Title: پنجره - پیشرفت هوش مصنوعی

فیلم پرها در جشنواره‌های بین المللی زیادی تحسین شد و سال گذشته در جشنواره فیلم کن جایزه بزرگ هفته منتقدین را از آن خودش کرد. محمد عبدی با فیلمساز پرها گفتگوی اختصاصی کرده که با هم می‌بینیم.
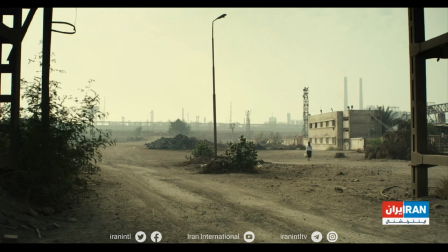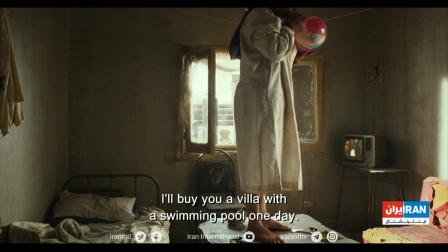1017s لما اعمل فلوس هجيله فيلا كبير في حمام سباحه كبير وترابيزه بلياردو كمان ترافقوا الاثنين.
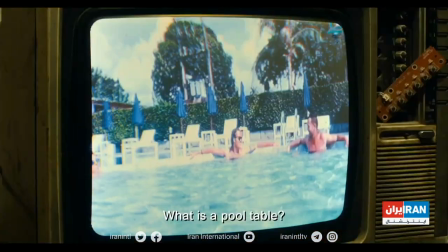1025s
یک اتفاق تازه در سینمای عرب،
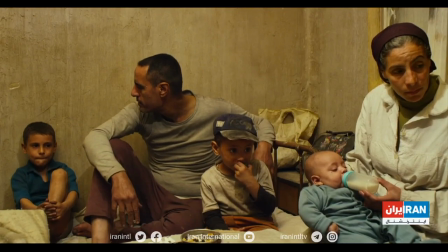1028s
فیلمی که همه چشما را در جشنواره‌های مختلف جهانی از جشنواره کن تا الگونا در مصر خیره کرد.
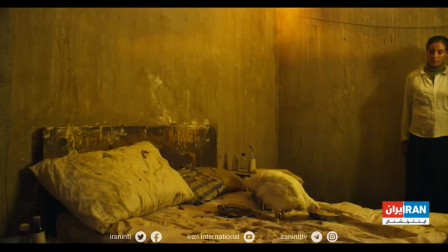1037s
پرها ساخته عمر الظهیری،
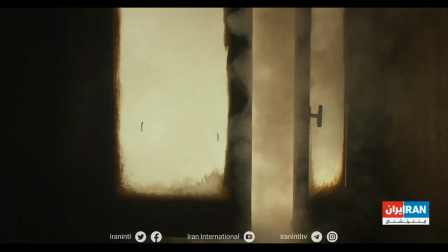1040s
فیلمساز مصری که داستان غریب سورئالی را در یک فضای رئالیستی تلخ روایت میکنند.
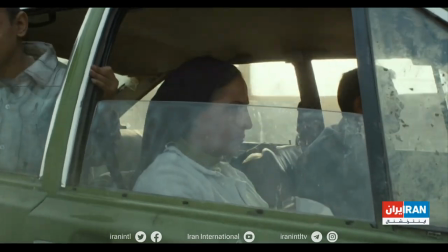1050s
It's about the journey of a wife. فیلم درباره سرگذشت زنیه که شوهرش در مهمانی تولد بچه‌شون به یک مرغ بدل میشه و داستان اینه که این زن چطور به زندگیش ادامه میده و احوال این مرغ چطوره.
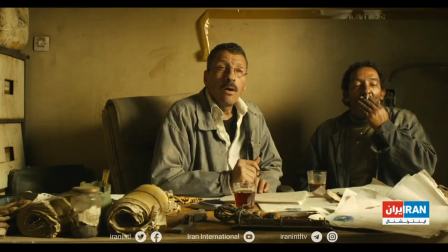1066s
البته یک فیلم جدیه و یک فیلم کمدی نیست. برای من جالب بود که داستان شخصیتی رو بگم که از یک موقعیت داره رنج میبره، از یک مرغ بی‌خاصیت که به شکلی داستان زندگی این زنه. فیلم سفریه برای شناخت ناشناخته های این زن. من این شخصیت جذاب رو دنبال کردم که ناشناخته هاش رو کشف کنم.
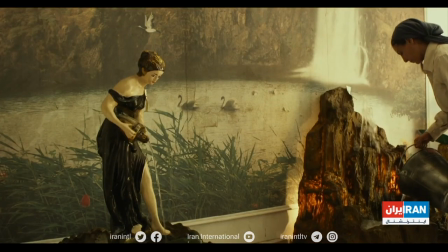1092s
فیلمساز از نقاشی سود می‌جوید و هر نما را عمدتاً تأثیر پذیرفته از نقاشی‌های باروک
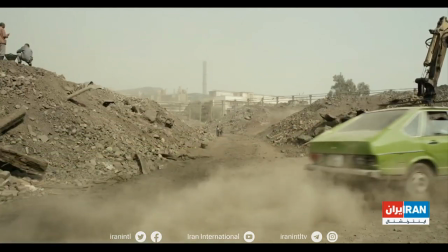1098s
و شیوه استفاده از نور کاراواجیو نقاش قرن 16 به دقت می‌چیند. شغلات ممتازه. The technique of the oil painting. از تکنیک نقاشی های رنگ روغن استفاده کردیم تا بتونیم اون رو به یک تکنیک نوع
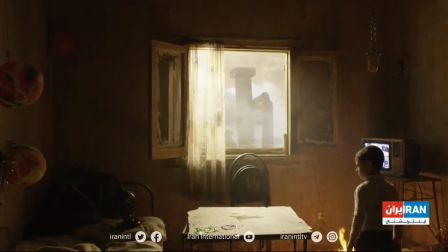1118s
سینمایی بدل کنیم و از اون یک چیز کاملا متفاوت بسازیم.
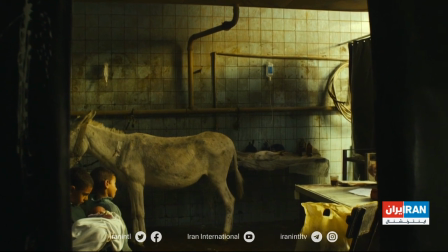1123s
من و فیلم بردارم نقاشی های زیادی رو دیدیم و روش فکر کردیم تا بتونیم نماهایی شبیه به نقاشی رو به شیوه خودمون خلق کنیم.
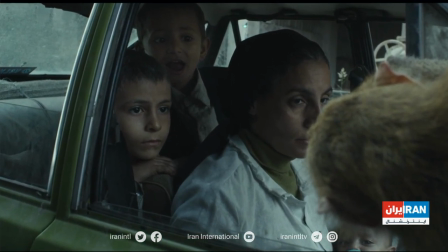1131s
برای ما جالب بود که اینطور المان های بصری رو در فیلم داشته باشیم تا مخاطب رو در تمام مدت جذب کنیم به نماها. To keep the audience all the time attracted to the shots in the film.
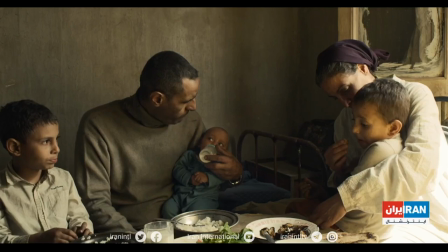1148s
نماهای بلند و دوربین ثابت به کمک اثر می آیند تا دوربین ناظر فیلمساز به روایتگری
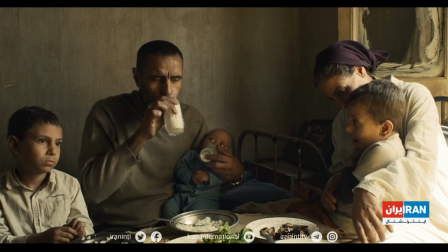1155s
هوشمند بدل شود که از ملودرام های شعاری معمول درباره فقر فاصله می گیرد. It was part of the technique to یک بخشی از تکنیک ما این بود که از ابتدا می‌خواستیم حضور دوربین رو از بین ببریم.
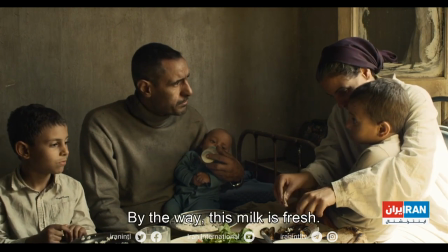1172s
برای همین حرکت دوربین رو حذف کردیم تا بتونیم
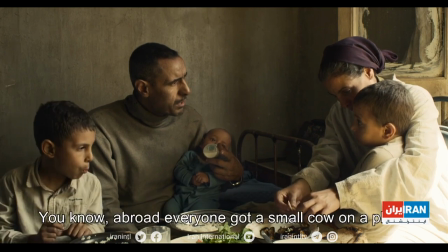1176s
دریافت خودمون رو از چیزی که داره اتفاق می‌افته با نمای ثابت با فاصله رعایت کنیم.
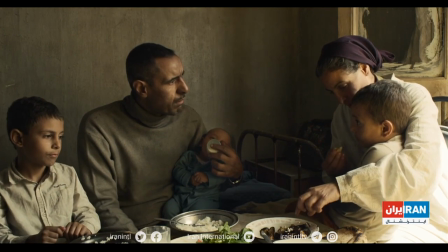1182s
برای درک شخصیت حرکات دوربین و ابزار تدوین رو کنار گذاشتیم و دوربین رو ثابت
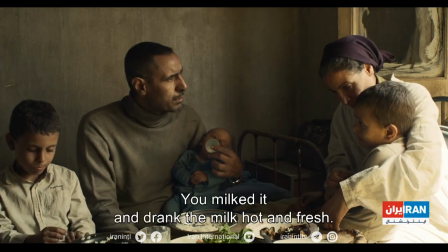1188s
نگه داشتیم که در برای تماشاگر باز بمونه که بتونه وارد فیلم بشه. Very subtle and keep the open door for the audience to create their own story about the film. So it was like that.
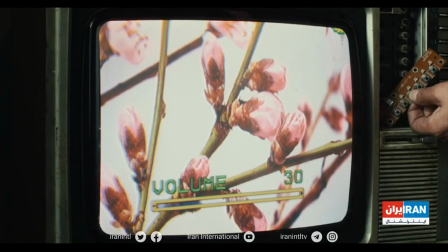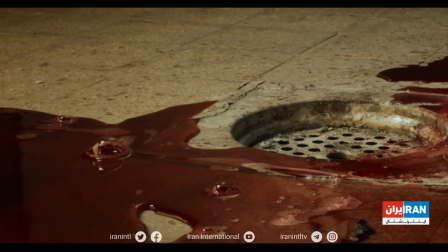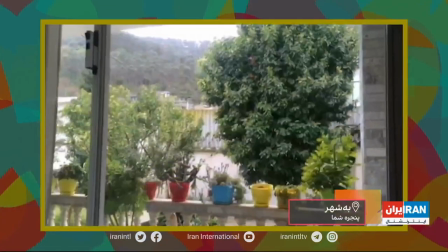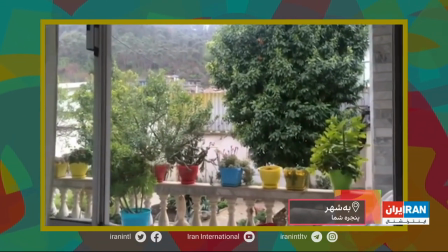موزیک ویدیوی انتهای برنامه از هیدو هدایتیه، خواننده‌ای که تجربیاتش در عکاسی و فیلمسازی به او کمک میکنه که موزیک ویدیوی اکثر آثارش رو هم خودش بسازه. من ازتون خداحافظی میکنم و دعوت میکنم به بخشی از مجاب با صدای هیدو هدایتی گوش بدید.